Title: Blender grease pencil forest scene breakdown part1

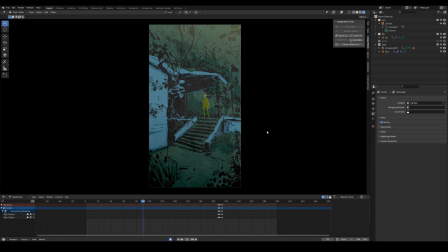0:13 Hi people. So a couple of days ago I made this little scene in here, like some kind of creepy dude jumping around near some kind of concrete structure in the middle of the woods. And I guess I want to tell you a little bit
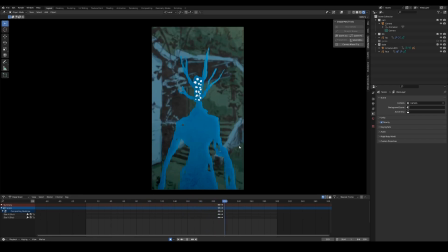0:31 how it was made and what's the whole story about creating artwork for this one. Uh, Generally speaking, it's made with grease pencil, almost completely. So yeah, but the very first thing I did actually
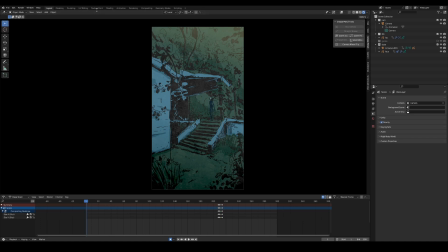0:48 to create this one was going to for a walk and taking some pictures.
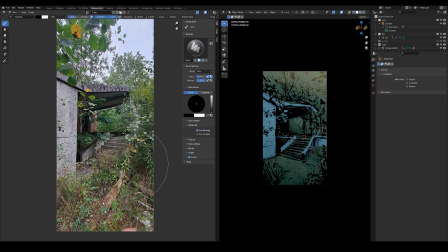0:53 Like I found this concrete structure in the middle of the wood. I mean, not in the middle, but in some kind of wilderness. I suppose it should be some kind of a swimming pool, but obviously it didn't work out well.
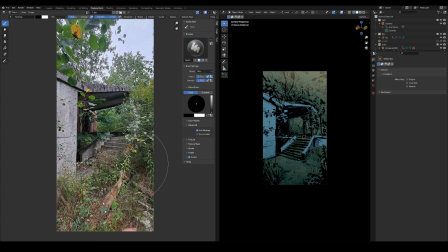1:11 Lucky for me because it looks great like that. So I was trying like to recreate this photo with grease pencil, and the thing is that
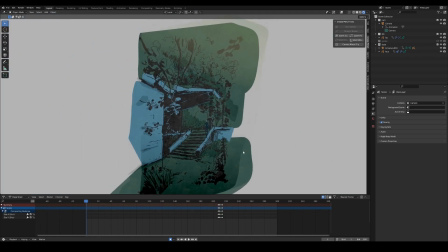1:26 I'm not that great with perspective. So usually I need some kind of guidance.
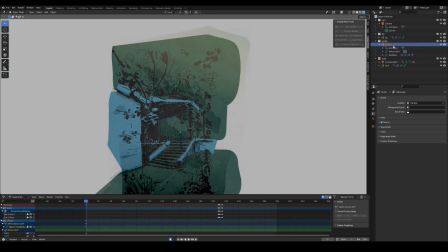1:31 That's why I created this system of guides, which looks.
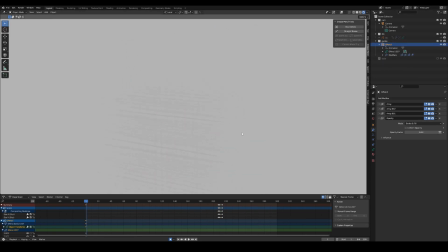1:38 If I would turn off the background and the dude, it looks like this. I mean, I know it's barely visible. Let me turn up the opacity a little bit. Yeah, so basically
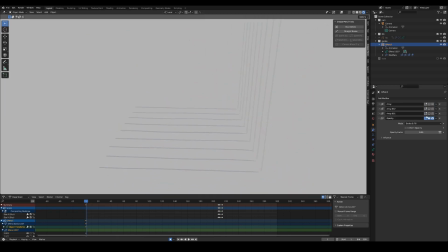1:51 it's just like bunch of grease pencil lines with RI modifiers on it, and
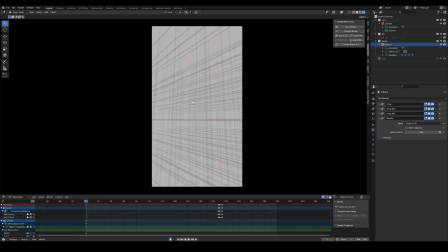2:00 uh, when I start to create a scene, I usually need something like this to establish the perspective. So I hover around with the camera and try to find the best looking like camera angle. And having that done, I started to create
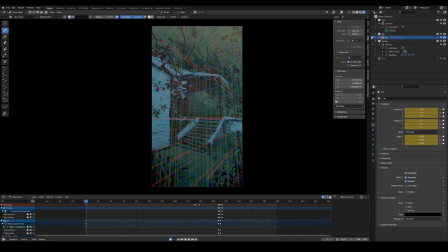2:20 the grease pencil artwork in a brand new grease pencil object.
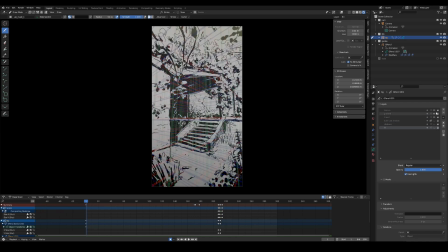2:25 Uh, Actually, usually I start with the line art, and that's exactly what I did in here. Um, like looking at my photo at one monitor,
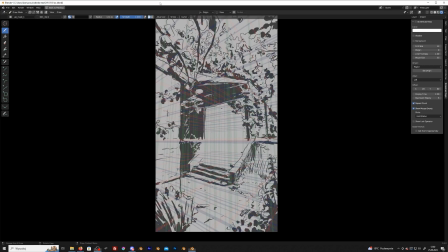2:37 I started to recreate like this messy, uh,
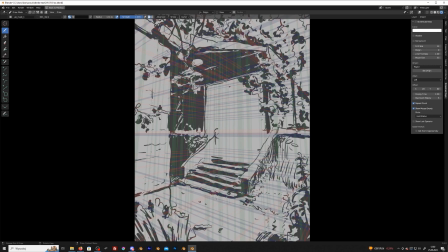2:42 messy line art with just one grease pencil material, which is like this grayish, almost black
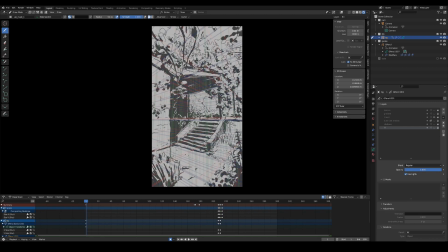2:53 ink, let's say. And besides that, it has no feel, so it's kind of semi.
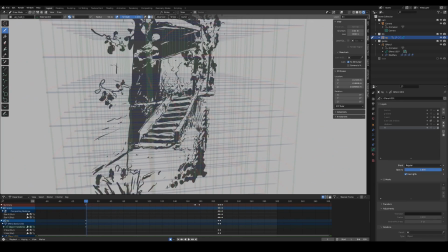3:01 I mean, it's kind of transparent. Besides those places where the black ink was placed.
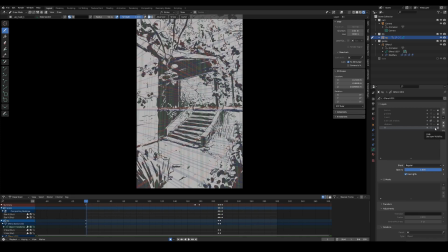3:07 Uh, the next step was creating some kind of feel. So I wanted to make things really simple.
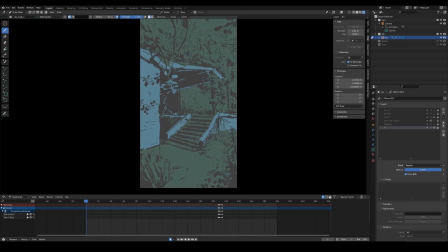3:16 Let's turn off the guides. Um, so I used just two more
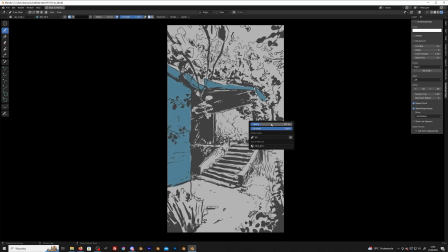3:24 materials, like this bluish one in here and the green for the rest, right?
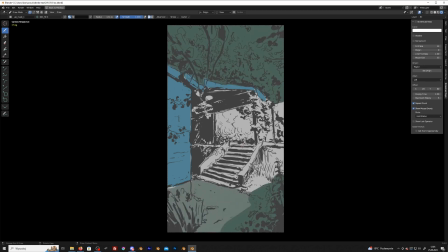3:29 I really wanted to keep the color scheme really simple, and yeah, that's why there are only three colors right now.
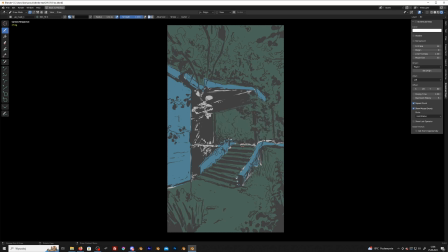3:42 So it's only this grayish line art color and the blue and the green.
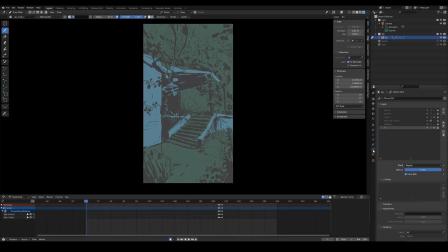3:47 The next thing I did was like I wanted to add some more depth into the artwork, so I created some shadows.
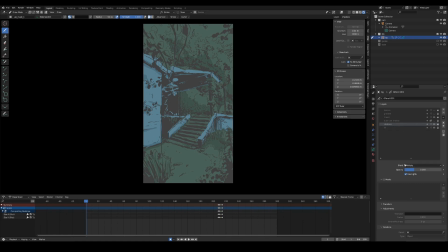3:59 Like this time I changed the blending mode of this layer, which is on top of fill but beneath the line art layer.